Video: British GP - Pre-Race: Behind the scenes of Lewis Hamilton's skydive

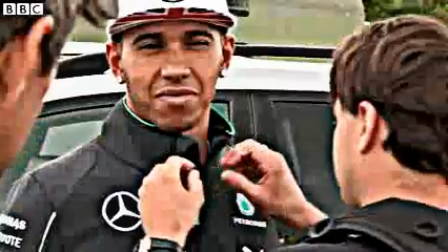(0:11)
So we're here at Hinton Airfield about to film the opening for the British Grand Prix for the BBC with Lewis Hamilton and our main presenter Susie Perry.
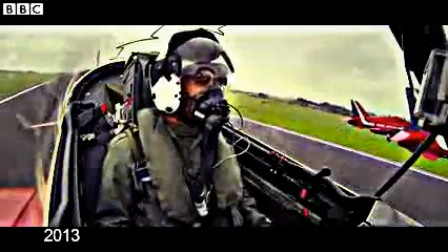(0:20)
Last year we did the Red Arrows with Lewis and he's always into that sort of adrenaline sort of stuff, and we want a big opening for Silverstone, it being our home Grand Prix. So we've brought him here to do some skydiving, or not as the case may be.
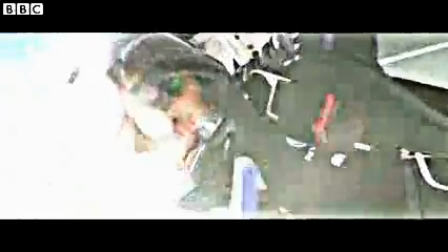Traditionally the BBC really like to make an entrance, but it's not us doing the stunts this time, it's him.
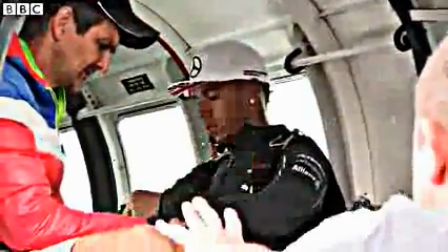(0:43)
So Lewis, the action basically is Susie will deliver her line, the camera will pan to you and you just kind of smile and kind of thumbs up,
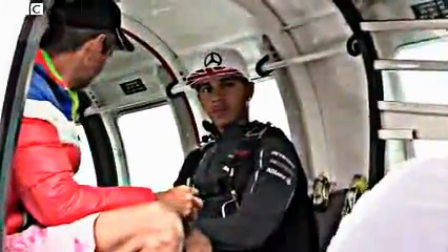(0:50)
and he's going along, you're going to jump in a second or two. So Lewis is going to be jumping out of the plane,
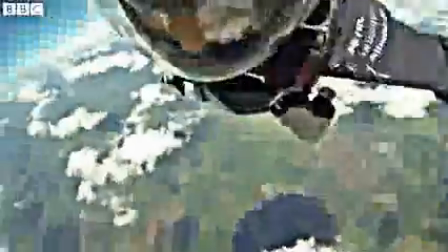(0:55)
although he won't really jump out of the plane. Our stunt double will be jumping out of the plane, doing all these tricks and landing, but it will seamlessly look like Lewis has thrown himself out and has made the greatest entrance to the British Grand Prix at Silverstone ever.
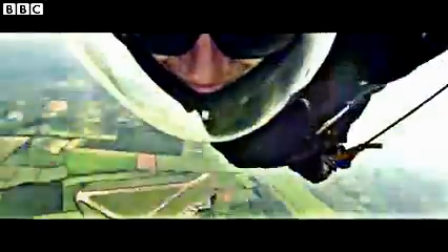So basically what happens today is I'm doubling as Lewis Hamilton for jumping out of the aircraft.
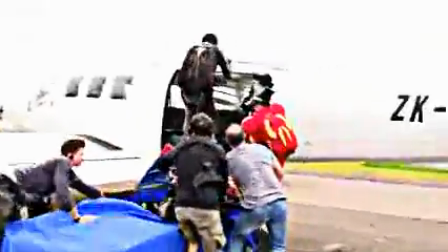(1:24)
Anything that's safe for Lewis to do on the ground that doesn't really involve jumping, he can do.
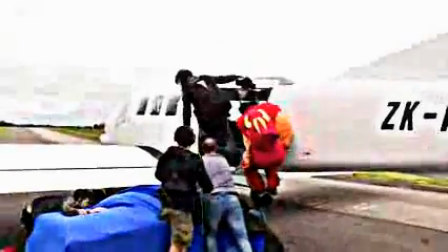(1:31)
We will have a crash mat and he can exit the door onto the crash mat.
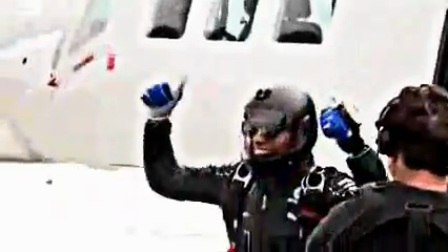(1:35)
When we actually do the jump for real, it will be me dressed in the same clothing, made to look like him, same helmet, everything else. So I'll do the skydive being filmed by another guy. Once he's free falling, to fake that section, we've got a green screen shoot where we will have Lewis actual skydiving,
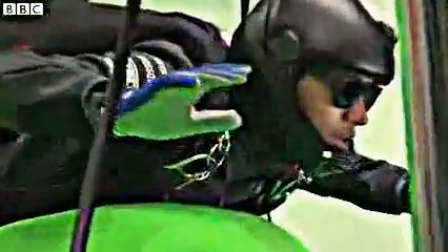(1:54)
so he's lay on a green screen plinth and skydives, and then we'll put in the background afterwards.
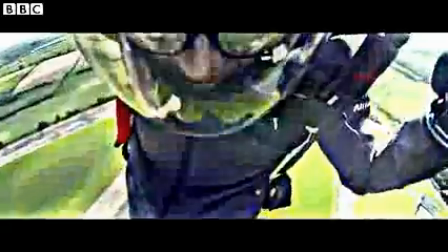(1:59)
And then again we've got a harness which duplicates the canopy basically scenario where he is floating down. I'm Jason, I work for Intro, heading up the visual effects for the post team.
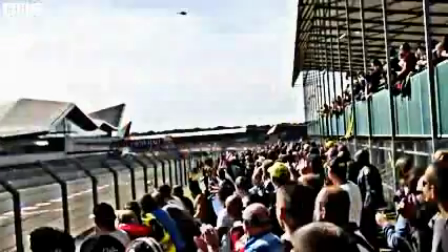(2:12)
So it's our job at Intro to make it look like he's landing on race day, you know. So we're going to have people walking around in front of the camera, people queuing in, cars in the pit lane.
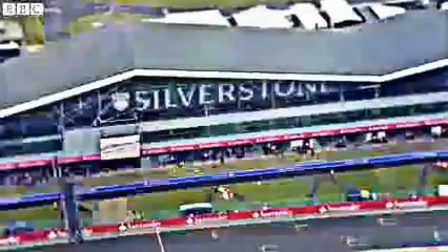(2:21)
So all the stuff that we've been shot on the helicopter will then be composited into all these frames at the end.
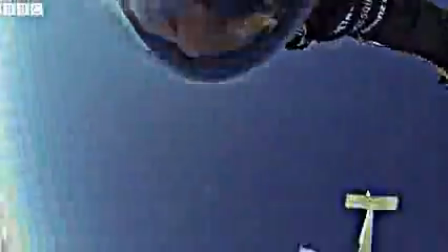(2:26)
And if you combine that with then the stunt guy footage that we get with the GoPros that they'll have on board when they actually jump,
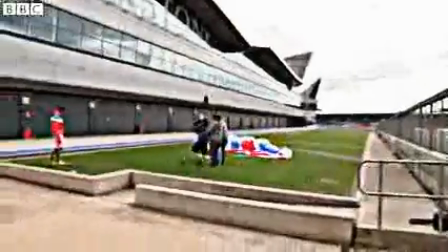(2:32)
combine that with the helicopter shot of the actual skydivers landing at Silverstone with Lewis being on the ground at Silverstone, then it should all join together, be seamless and look very convincing.
Now that's how you make an entrance!